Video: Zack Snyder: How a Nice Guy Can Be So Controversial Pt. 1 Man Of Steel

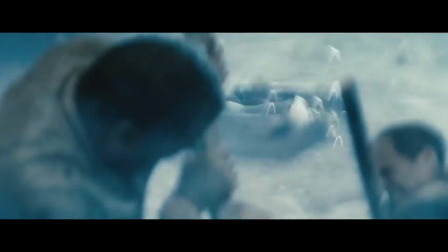Particularly this scene with Perry White trying to save Jenny, and he realizes he can't do it, So he accepts their fate.
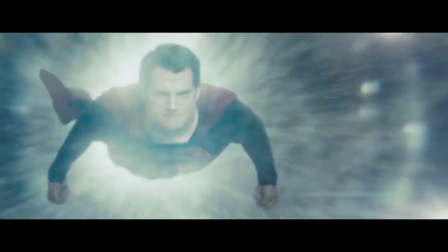That right there, I think truly brings a humanity to all this chaos. That to me makes the entire thing work.
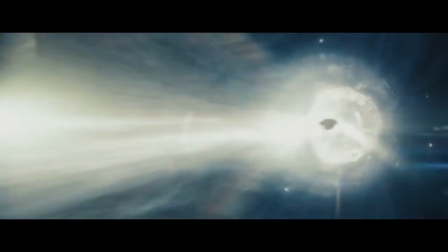I will elaborate further down the line in another video,
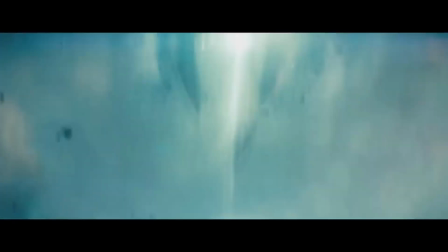but I find that Snyder in particular has a really good sense of how to craft an action scene that can be so engaging, so thrilling,
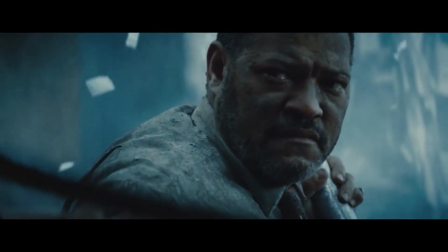and even emotional.
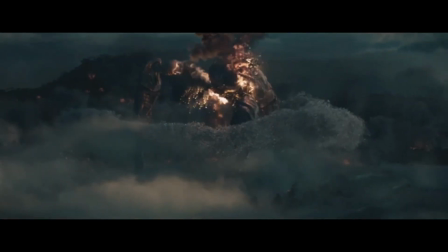It gives me a serotonin, a satisfaction with the indulgence in the bombardment of CGI action fest. which brings us
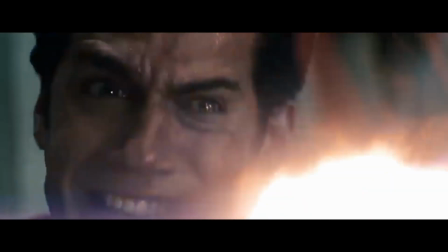to the ending probably the biggest thing this film was remembered for the biggest sin committed in our fragile little hearts
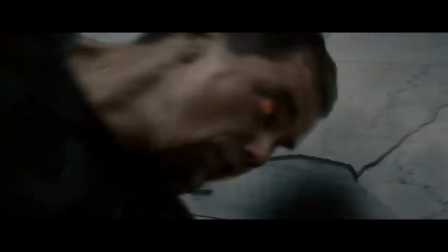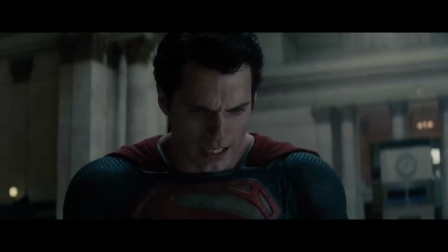superman snapping zod's neck my jaw was on the floor
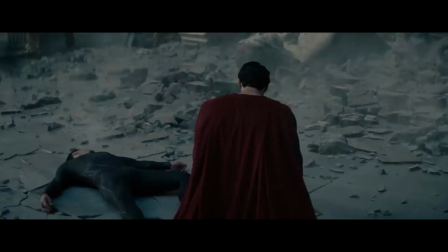i felt like a fragile child thinking superman doesn't do that superman doesn't kill
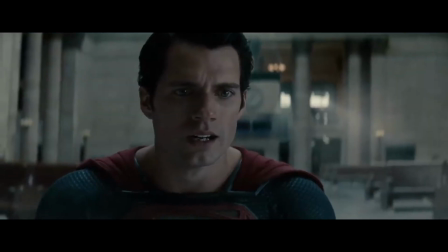but it happened he did it this was truly a dividing line for people
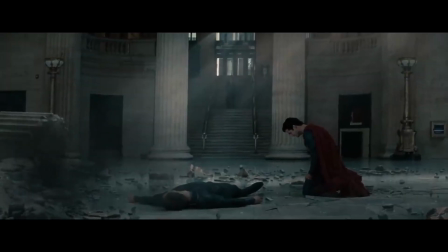and as a bloodthirsty cynical superhero fan that I am this made me love the film I
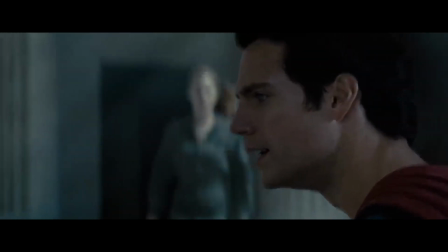love the boldness the chaos this simple scene invoked for fans the idea of a superhero killing is a heated topic that has no room for
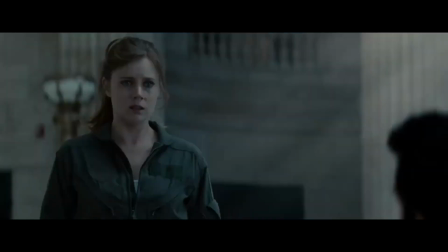moral ambiguities or nuance it's a very black or white situation
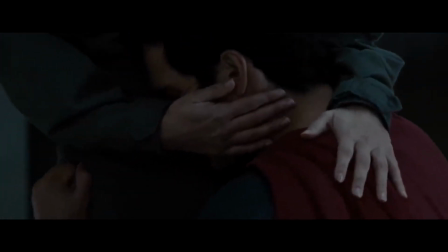I do believe this was the thing that broke the series for people going forward.
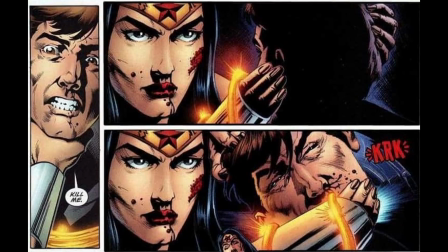In an ideal world, yes, it'd be very simple and clean-cut. But even in comic books, superheroes have killed even Superman himself.
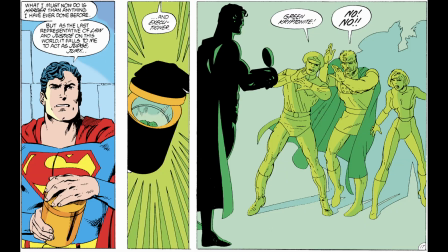And that was met with criticism. Superheroes, it's a fantasy.
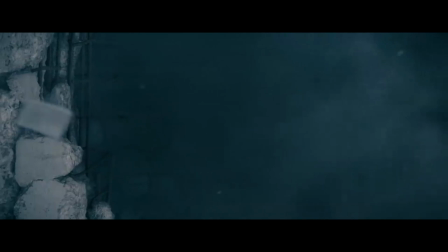A projection of an idealized world, where nothing is complicated. Heroes are stalwart and true.
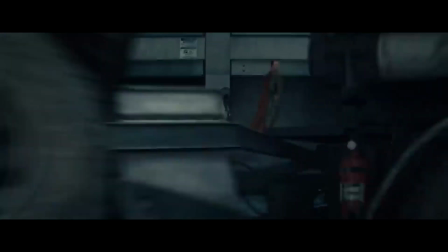Because once a superhero kills, it invites a sense of reality. A reality that, preferably, we would not like to mix with our escapist world.
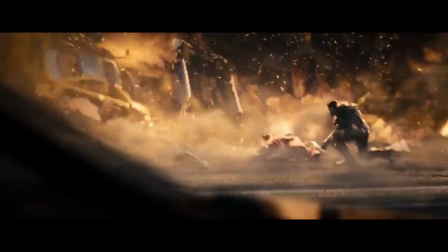I, on the other hand, will take it all in. I love Escape This Fantasy, but sometimes that falls into a line of cookie-cutting storytelling.
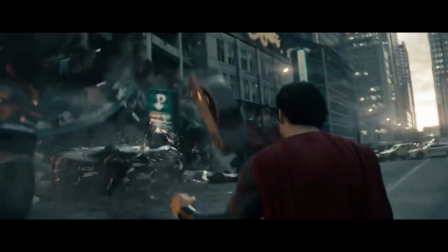In Nolan's original story, Zod was meant to survive and be thrown into the Phantom Zone with the other Kryptonian criminals,
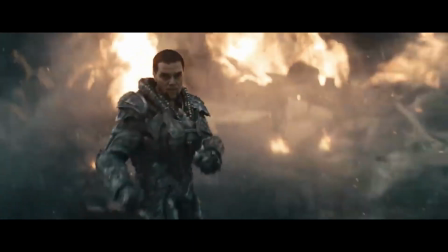but it was Snyder and Goyer's choice to have Zod not only avoid the Phantom Zone, but lead into this battle to the death.
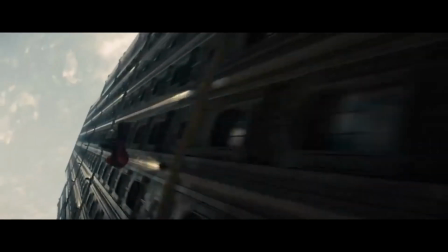For me, it works. I think it adds stakes. It made lines like this...
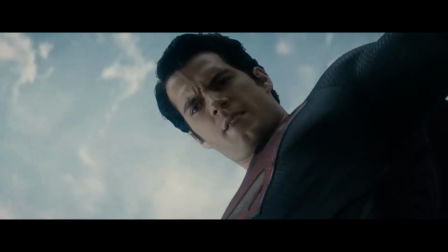There's only one way this ends, Cal. Either you die, or I do.
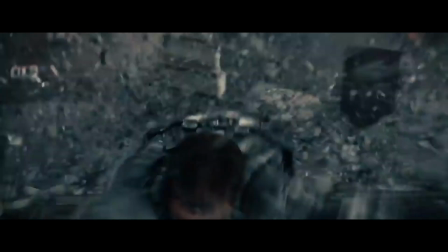Have a bit more bite to it. It makes the fight matter. If it didn't happen, I think it would have betrayed everything the film was setting out to do.
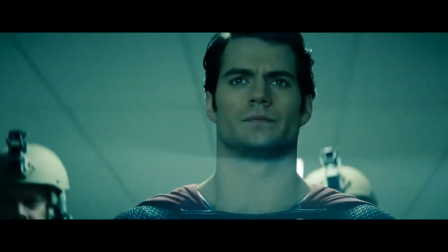The film showcases how difficult it is to be an idealized Superman in a complicated world.
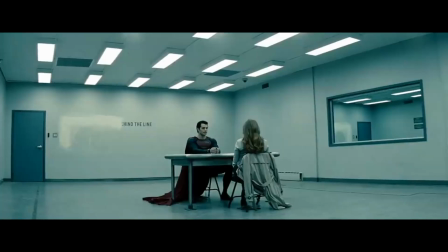It also sets the stage for Clark's journey to try to figure out what the right thing is, and building his moral foundation.
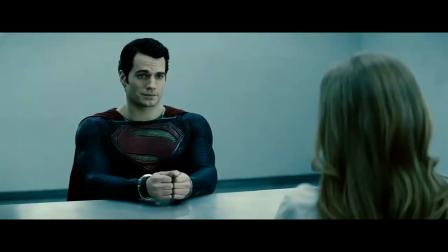That's a story I think is worth telling. It's more than what a lot of superhero movies, hell, even a lot of big budget movies in general, would give us.
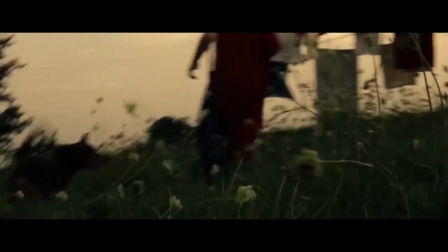I applaud it for that. In this world, kindness and generosity is met with such gross cynicism.
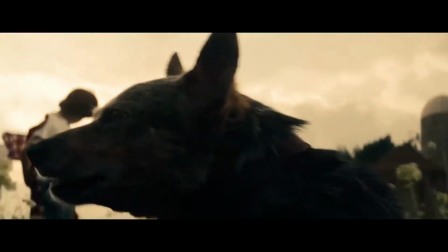I always admired this movie for being honest about it, especially through a character like Superman.
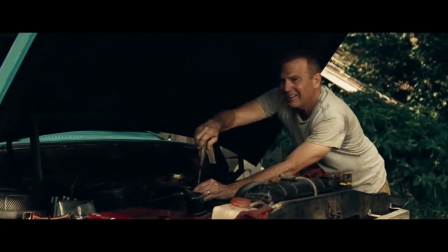Is it too much? Maybe. Is it a little too close for comfort? Probably.
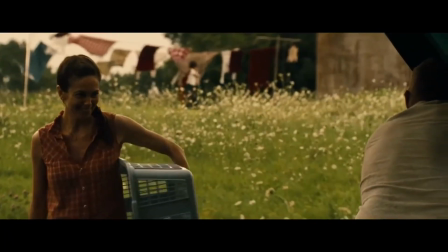Was it unnecessary? Well, I think that's where the division lies.
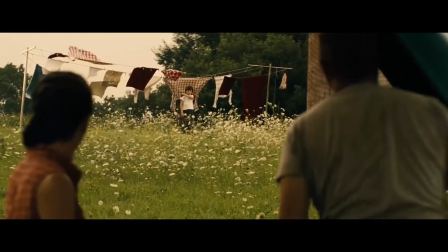Perhaps that was too much for a comic book audience and this will come up and I will make comparisons
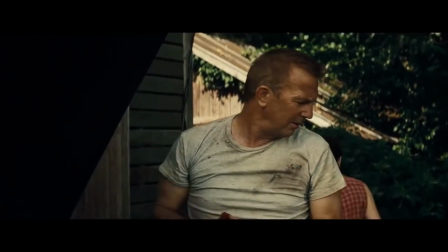But the biggest complaint between the DCEU and the MCU is the amount of joy the amount of levity
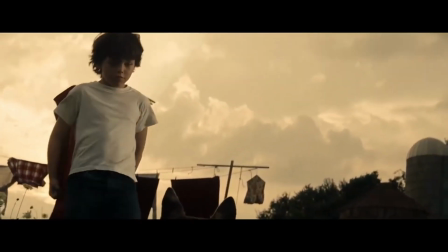People don't like to be reminded of the world they live in they want to escape Which is reflected by the financial success between the two of them, and that's fair.
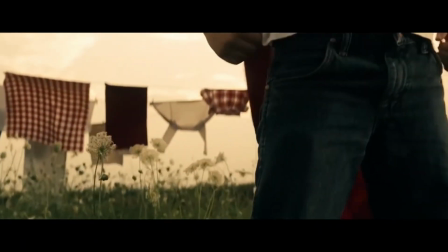I think they both have their merits Personally,
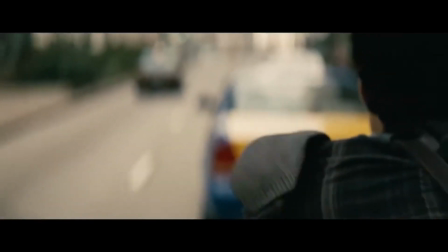I like something with a little more teeth I like something that I can relate to or at least make me feel like I'm not alone when recognizing how mean spirited this place can be at times.
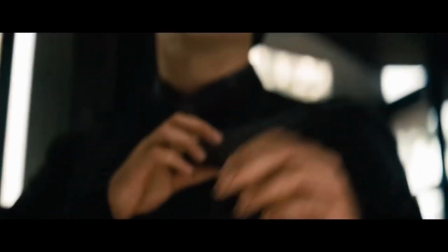Because when I think it comes to the genuine heroics of a hero, their actions truly shine through as a beacon of light.